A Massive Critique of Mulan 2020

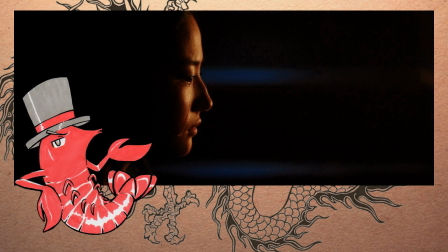Let's actually take a quick detour here. The acting in this movie is fucking abysmal. Awkward line delivery, check. Blank stares, check. Zero chemistry between the actors, check. The movie is filled with the room levels of cringe gold.
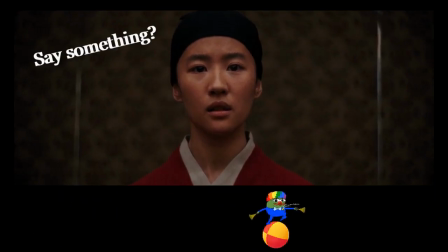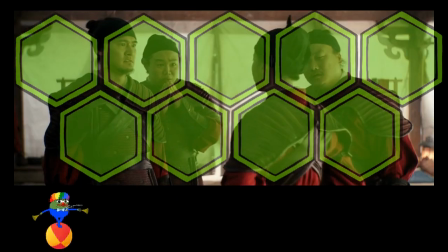You reek, soldier. Have you even showered once yet? You smell bad.
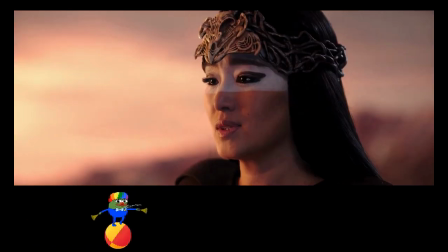I was a girl like you. The more power I showed, the more I was crushed.
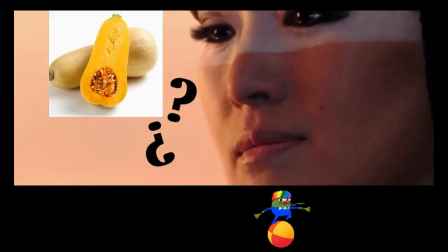Crushed. Crushed. Crushed. A girl.
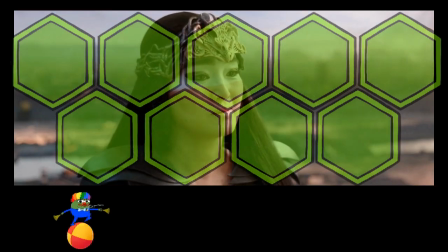A woman. A warrior.
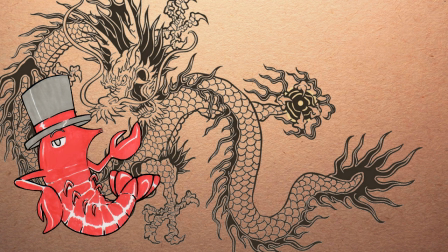The actors themselves are charmless in their roles, but half of the blame also goes to the director, Nicky Caro.
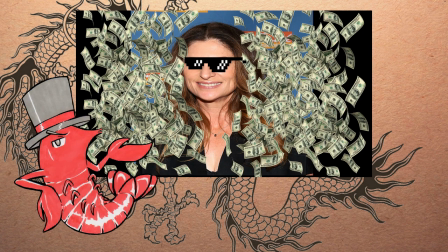Come on, $200 million production and you seriously couldn't be arsed to strangle one decent performance out of these puppets? You should be ashamed of yourself.
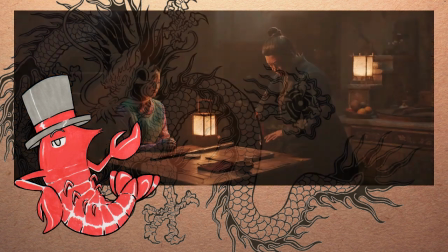So anyhow, right after the previous scene, Not Mulan and her father have a talk as he prepares his gear.
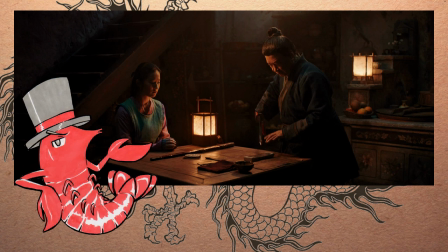Hold on, what? But you were just furious with her. And now you're talking like nothing happened?
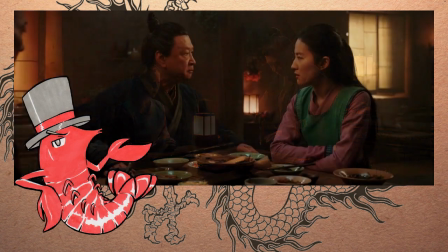Are you bipolar? Did two different people write these scenes? Did they compare notes?
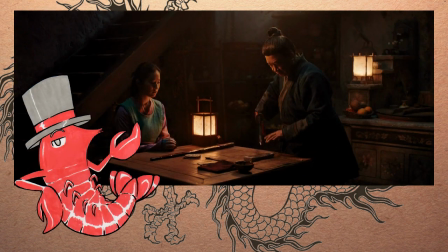Because I don't think that they did. Could this movie at least try creating and upholding some semblance of tension?
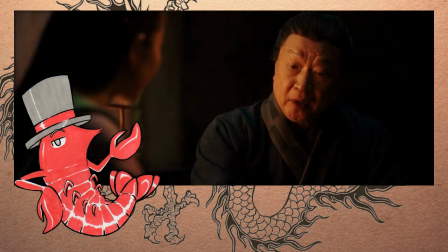The talk itself is tedious. It basically boils down to platitudes for toddlers.
I wish I was a boy.
Why the hell do Not Mulan and her father need to talk anyway? This is just regurgitating info that we already know.
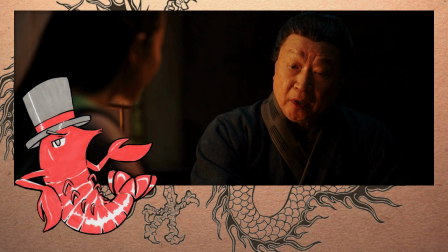Movies are a visual medium, so please shut the fuck up and tell your story through visuals for a change.
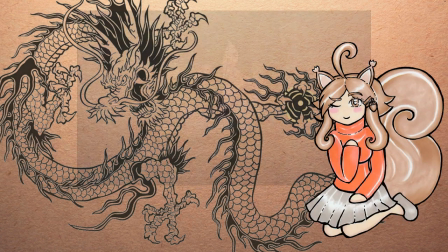In the animated movie, Mulan sulks in the rain after fighting with her father.
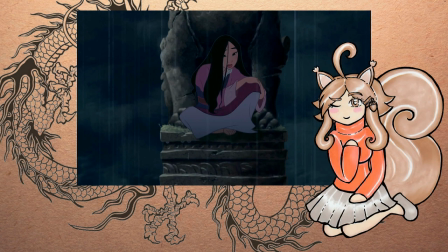The storm makes for a fitting friend to her tormented heart. Through the window, she sees her father and mother talking.
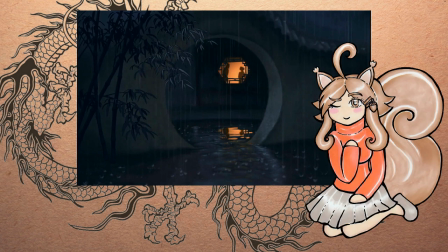There's no sound, but one can read the mood from their silhouettes. Mulan's mother is devastated, just like she is.
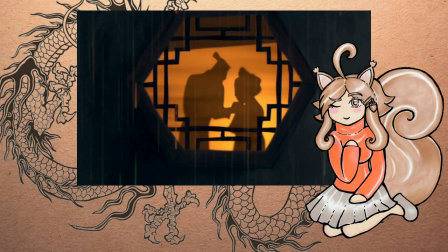Her darling husband will soon be gone.
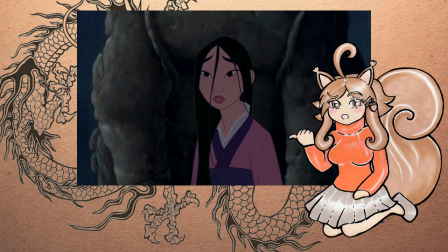Mulan realizes that her entire family will end up suffering, lest someone steps in to alter the course of fate. The music rises steadily, representing Mulan's growing determination.
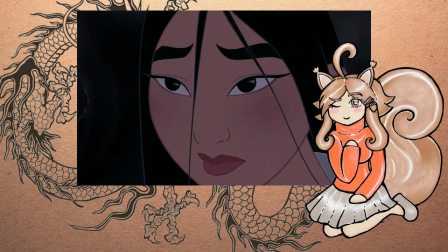The softness from her gaze evaporates as she finally decides to follow the calling in her heart.
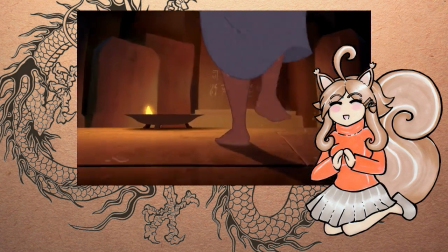An awesome montage ensues, backed by a foreboding beat.
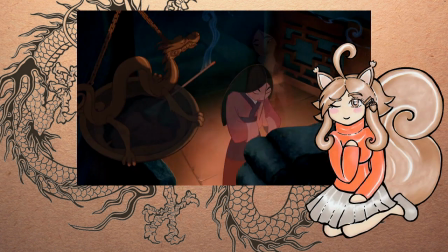Mulan prays for guidance from her ancestors, leaves her secret farewells to her parents,
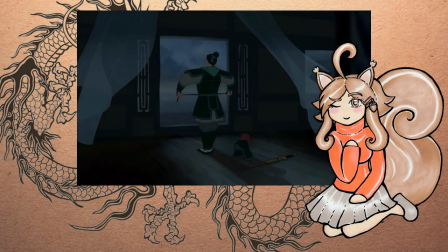takes her father's gear, saddles up, and takes off towards her dangerous quest.
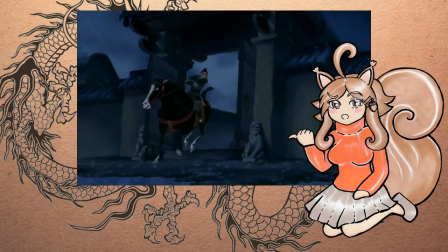The odds are against her, she may not return, but she must do what is right.
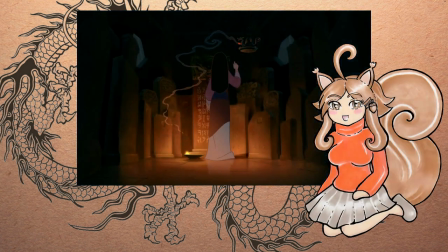The emotion of the scene is sold by the powerful animation. In fact, the entire movie has fantastic visuals. The animators did a great job. Their work hasn't aged a day. Mm-hmm.
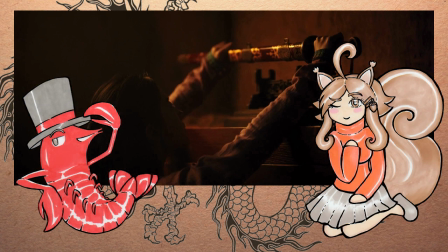Meanwhile, in the live-action movie, Not Mulan almost casually decides to steal her father's sword and armor and pimps off to fight in the war in his stead.
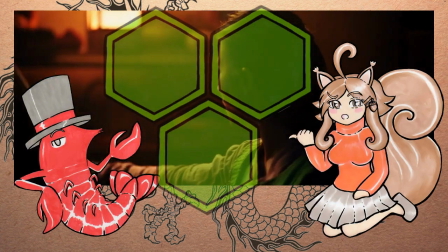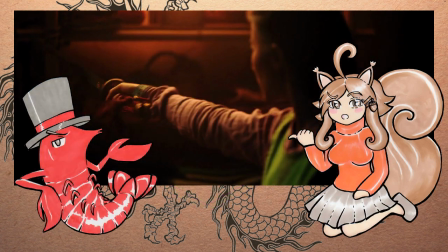How is she able to handle the blade like that? It's her first time holding one, isn't it? Yet she does all of these confident flourishes. She has received no training!
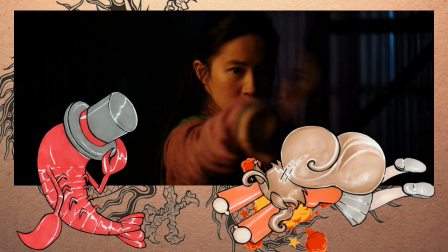Is it the chi? It's the chi, isn't it? Our heroine won't have to struggle for anything. She is already a perfect warrior. She is so much better than her father, that washed-up gopher.
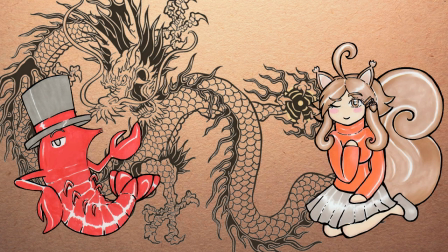Teehee. Not Mulan's absence is discovered the following morning.
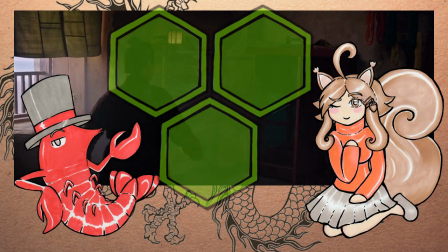My sword! My armor! It's gone!
No shit!
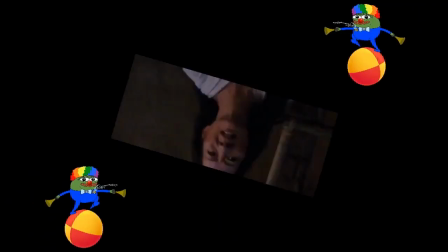Who would do such a thing?
Gee, I don't know. Perhaps the only other person in your family who has also spontaneously disappeared?